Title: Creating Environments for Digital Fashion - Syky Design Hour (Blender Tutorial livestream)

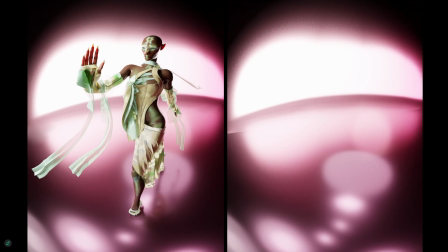We worked together on a few pieces together, and this piece I even ended up blurring the background a little bit because it didn't work out quite how I wanted it, which is great if you're just doing still pieces, not animations. And it's good to have an environment because like you see these shadows. You could paint this environment in, right?
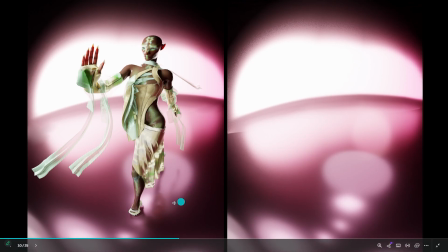You could Photoshop it in, but we have the reflection and the shadows of the character, and so the way that they interact with the light feels very cohesive.
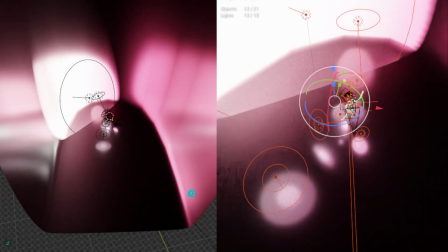The environment itself is a mess. There's a kind of a cube that I subdivided, cut the front and the top off, curved it round. There's a light that clips through. That's why we have this harsh edge. There's like 8 different lights pointing in different directions.
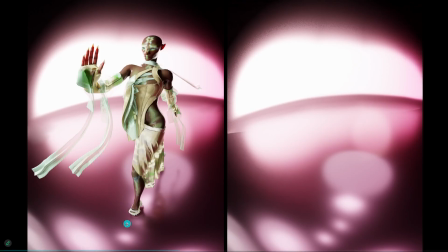So each kind of small light that shows under the foot was a different area light that was shining down.
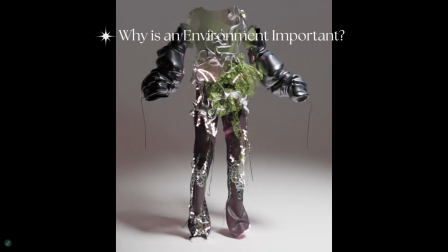So yeah, it can be messy, and that's okay. But why is having an environment important? Here we have by Nina Doll, who I work with really closely. She's part of Sublimation. A really beautiful digital fashion piece. It's sat in a white cube.
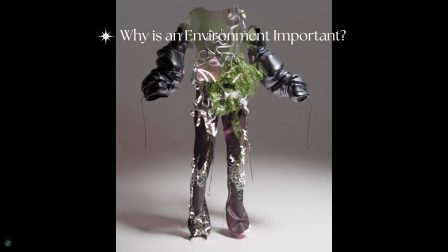It looks gorgeous, but it's soulless. Not because of the fashion, but because of like the lighting. It feels like it was placed there. We've photographed it. It's lookbook, which is fine. That's another style, but we're missing a lot of character from it.
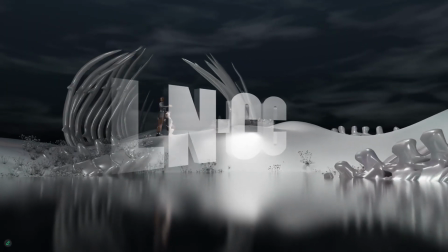And I wanted to show this piece.
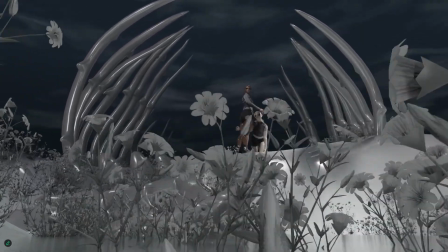It's a few years old, so obviously the animation is not quite where I'm at these days, but I had this idea.
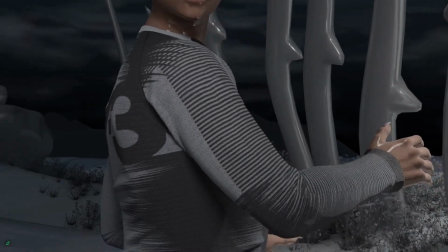I was commissioned by LNCC and Y3 to make some editorial videos. This was the third one I did.
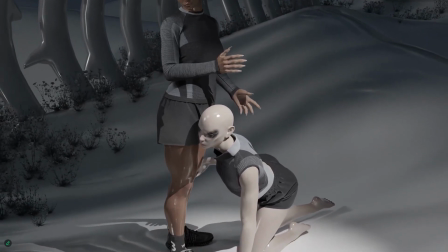And so I had this idea that I wanted this really desolate landscape with these bones from kind of some ancient huge creature that died,
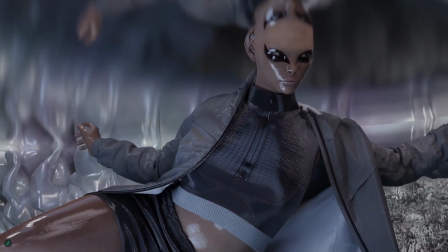and like everywhere the creature died there would be flowers.
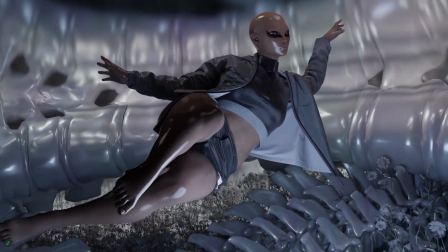And I had my story for it, and I think that I never communicated any of this with the client,
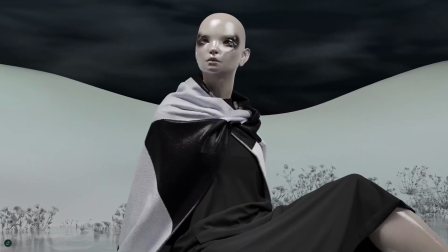but a lot of this came through, and when they spoke about it with press and stuff,
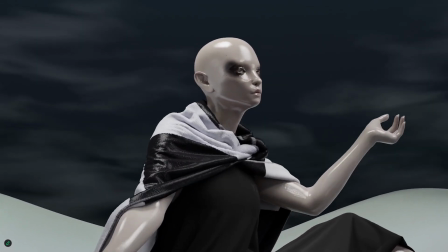it gives people something else to talk about that isn't just the fashion.
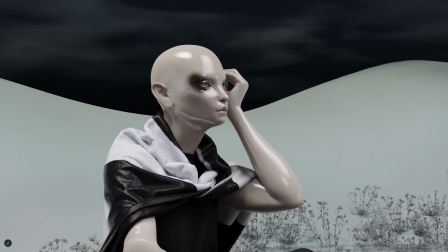Like they talk about the characters, they talk about the world, they imagine their own selves in these characters.
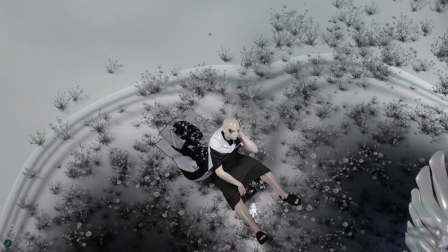Like, we're not just showing the clothes on mannequins, because that's great and you can do that,
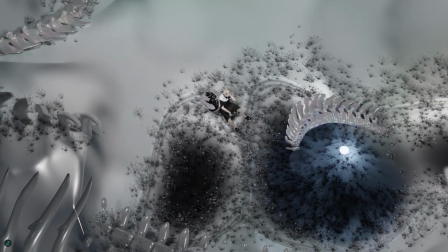but to give like people something kind of relatable to look to, I think is really powerful, and yeah,
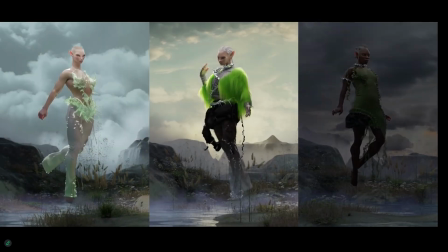works really well. This was a piece that we made for SYKY.
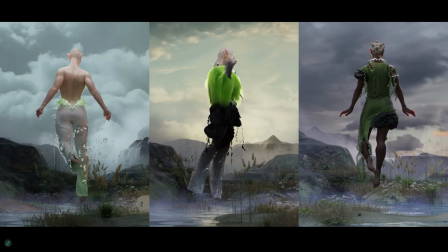So there's three of us.
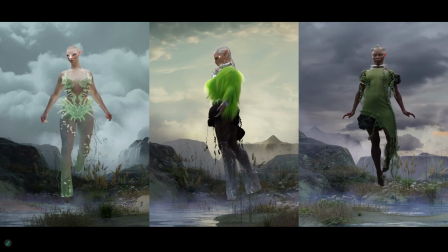Judith is making physical fashion, which then informs the digital fashion that Nina makes, and I'm handling the environment and the characters and the rendering.
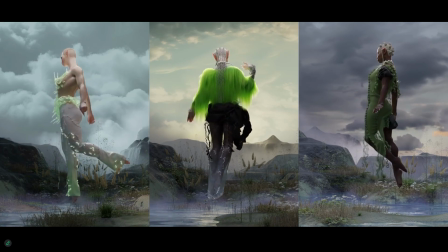And here, a little kind of tidbit is the environments all look,
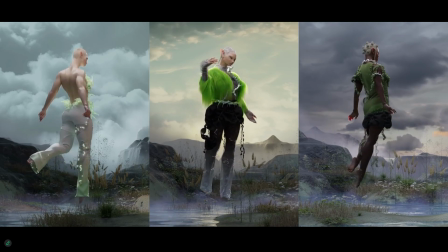I wanted it to look as if like it was shot on different days with different weather conditions,
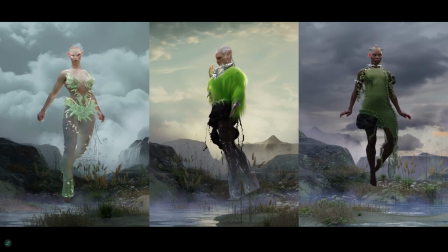like kind of walking around as if when you're scouting a real location, you would be like, oh, let's shoot this person here, let's shoot this one 100 meters over to the right.
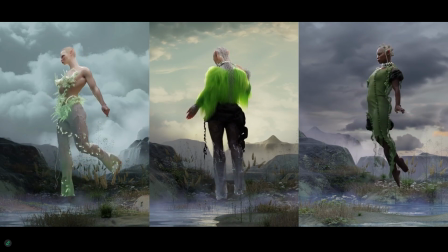And I wanted it to have this kind of feeling, that they're in the same physical environment, but not from the same shot.
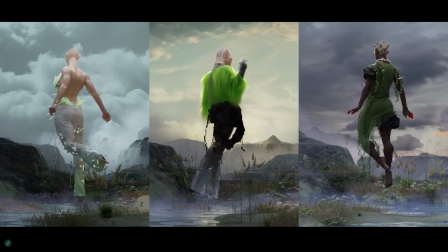And so all I did was kind of rotating the landscape slightly each time, and then changing the background sky, which is just an image.
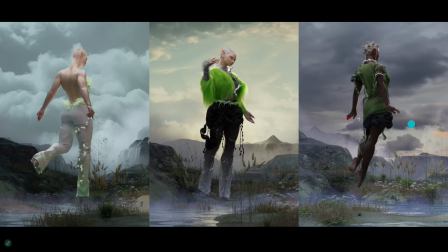There's no real sky here, there's no real cloud, there's a little bit of fog kind of poking up in the background, but all of the clouds are fake.
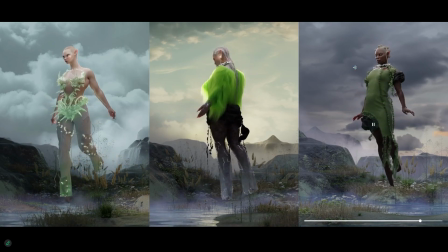I actually made them using Photoshop.
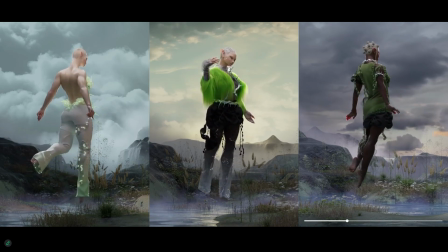I kind of found some pictures of sky, collaged them together, and then used like the AI generative fill to fix the bits I didn't like.
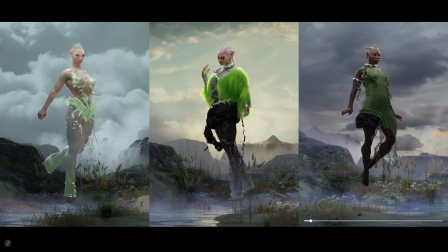And yeah, it feels like we have a sort of sunrise, sunset, dusk, different feeling for all of these characters.
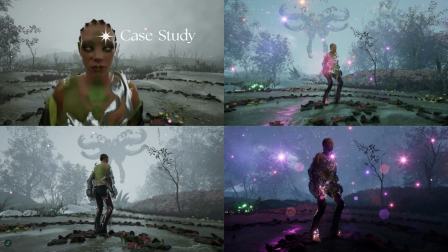I'll quickly take you through a case study. So this was the piece where we had an environment in the game engine. We had the fashion that was originally built to work in Unreal Engine, and we wanted to make some renders that felt like they came from the same world as the game engine that we'd built,
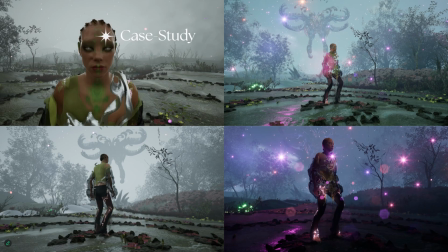and also staying true to like a similar character, kind of like characteristic, but a different character because this character was based on a performer. And then trying to get the materials and stuff right in Blender.